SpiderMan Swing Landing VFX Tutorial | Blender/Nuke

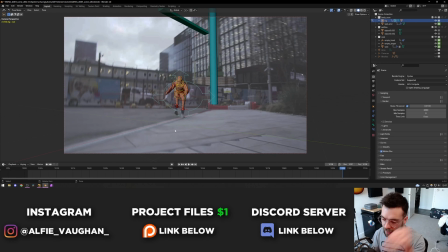Once I'd finished blocking out all the main poses and got the animation feeling fairly smooth,
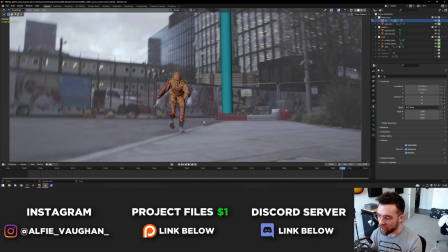I then went in and started animating more minute things like where the feet were pointing, where the eyes were looking and that kind of stuff as well.
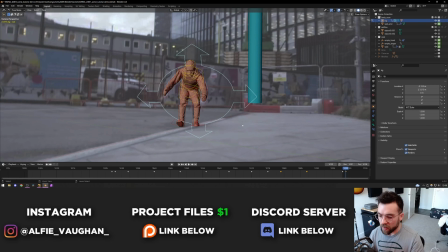So eventually this is the result, if I look at it through the camera you can see that's working pretty nicely. I had to do quite a bit of back and forth about how much speed I should have coming into the landing because I didn't want it to feel like I was decelerating as it cut to the live action. What I ended up doing which worked pretty well is I went to the frame where it was actually cutting back to me, so at this point it's the live action version,
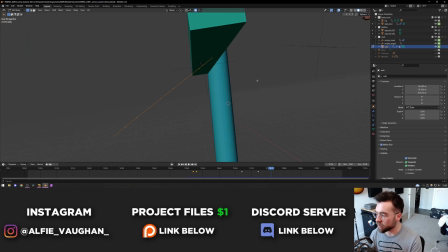but I lined up the 3D scan perfectly with my body on this frame and then just allowed the interpolation between the keyframes before to kind of finish off that animation between those two points. So the last one I had was set about here and then the digidouble just kind of automatically animates into the correct position. There was quite a bit of taking these keyframes and sliding them back and forth to get the speed correct but after a bit of fiddling it just kind of felt right.
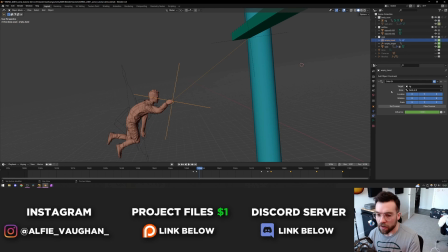The web itself is also pretty simple it's just a string of vertices like this that have a skin modifier on them to give them some thickness as you can see here. Then I went into edit mode and selected the end vertices for each and press ctrl h and then did hook to new object which creates these empties and then from here you can animate the empties to create the web animation.
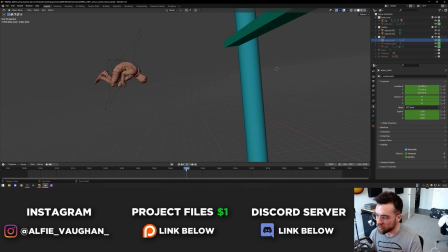So this one here is parented to the 3d model's hand. So I move this you can see that the empty sticks to it. That's just done using a child of constraint so it's added onto the empty and then you can select the armature and the specific bone and then the empty will actually stick to the armature and then this one here is just animated by hand for a few frames shoot out from the hand and
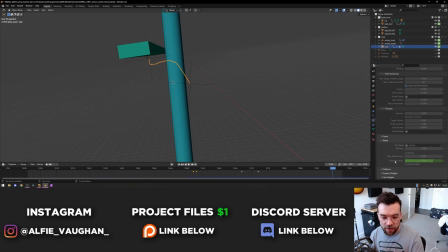then go to the crane like so. I've keyframed their visibility to turn off before they're needed so as you can see here they disappear suddenly and then when it gets to this point where I let go I just did a simple cloth animation on the web so as it's let go it actually kind of springs backwards. That was just done by adding a cloth simulation as you can see here.
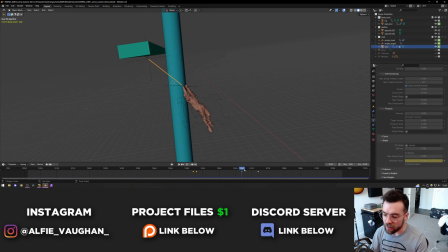I created a vertex group for the bit that would be stuck on the crane which is this vertice here at the top and assigned that to the vertex group
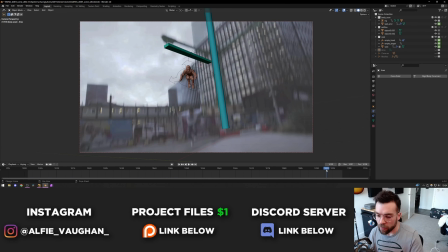just called pinning and then under the shape settings I just keyframed the shrinking factor to go from 1 to 0.5 as you can
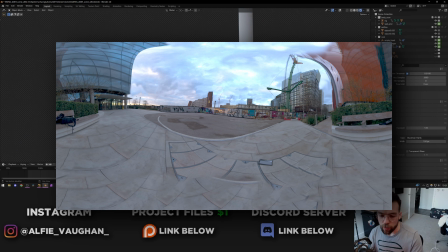see here. So that means the web is nice and tight here and then as it keyframes down to 0.5 it kind of springs Where were we that was pretty rude wasn't it? But yeah, as I was saying the rope simulation kind of kicks in it springs backwards and goes quite loose as you can see here Obviously the lighting
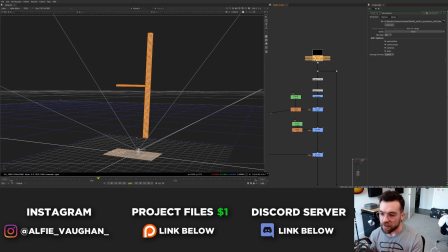had to match pretty well on the CG double so that it would cut nice and seamlessly with me So to get that working accurately I took
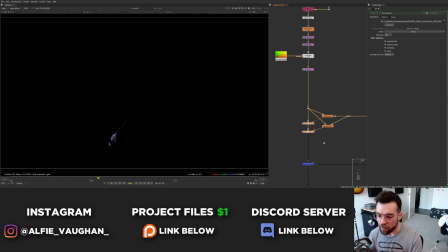an HDRI where we were filming so you can see this is the environment behind me This is the actual same location and it's got all the dynamic range I need to change the lighting to be exactly the right intensity so then once I finished the animation on the 3D double and the web
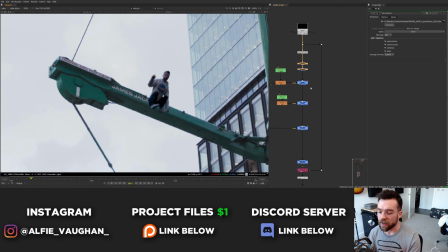I rendered it out of blender and it was just time to do a bit of compositing magic to really better into the shot so as you can
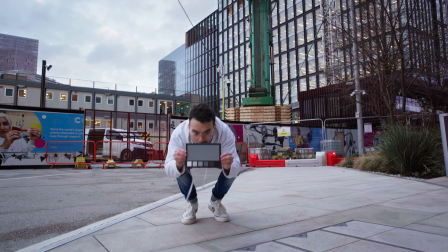see here we've got some color corrects and stuff going on a little bit of defocusing to match the plate and then just a little bit of
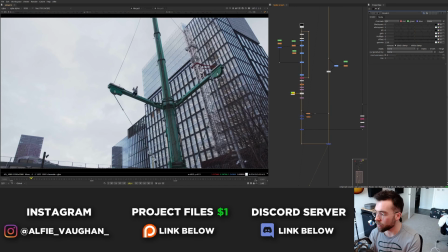light wrap and things here so let's go through those one by one the first couple of nodes here are just an exposure and a grade node and
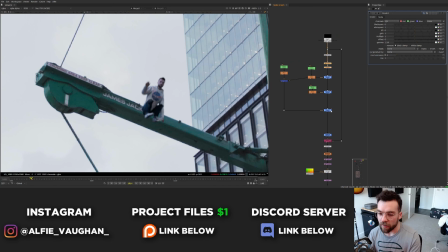they're just matching the intensity of the plate a little bit so maybe if I turn all of this stuff off actually this is what the render
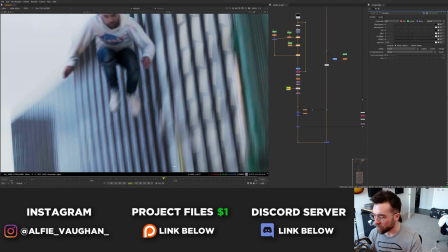looks like fresh out of blender so this first exposure and grade is just making me a little bit brighter.
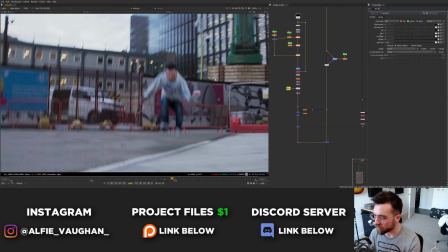I did the proper technique of using a color chart and everything so the HDRI was properly calibrated to be the right intensity but when I comped it over it just felt like the renders were still a little bit dark so I just boosted the exposure slightly as you can see. These next few grades are actually animated and as you can see here they're named face shoes and jumper and what these are doing
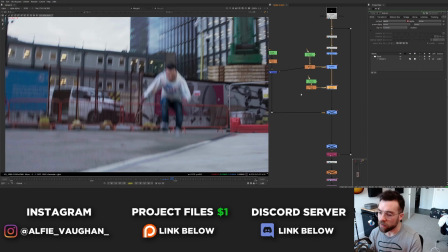is when I come in to land I was trying to match my skin tones on the 3D double to be exactly the same as the real version of me so that when it cuts it's even more forgiving.
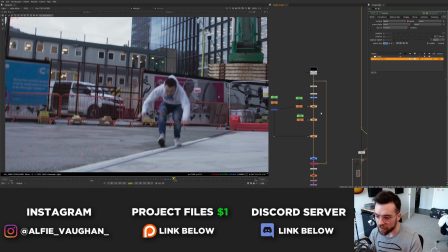So if I turn these off you can see that my jumper was a bit bright, my face felt a little bit pale and this right shoe was quite bright when it cuts to the next frame where it's the real one of me.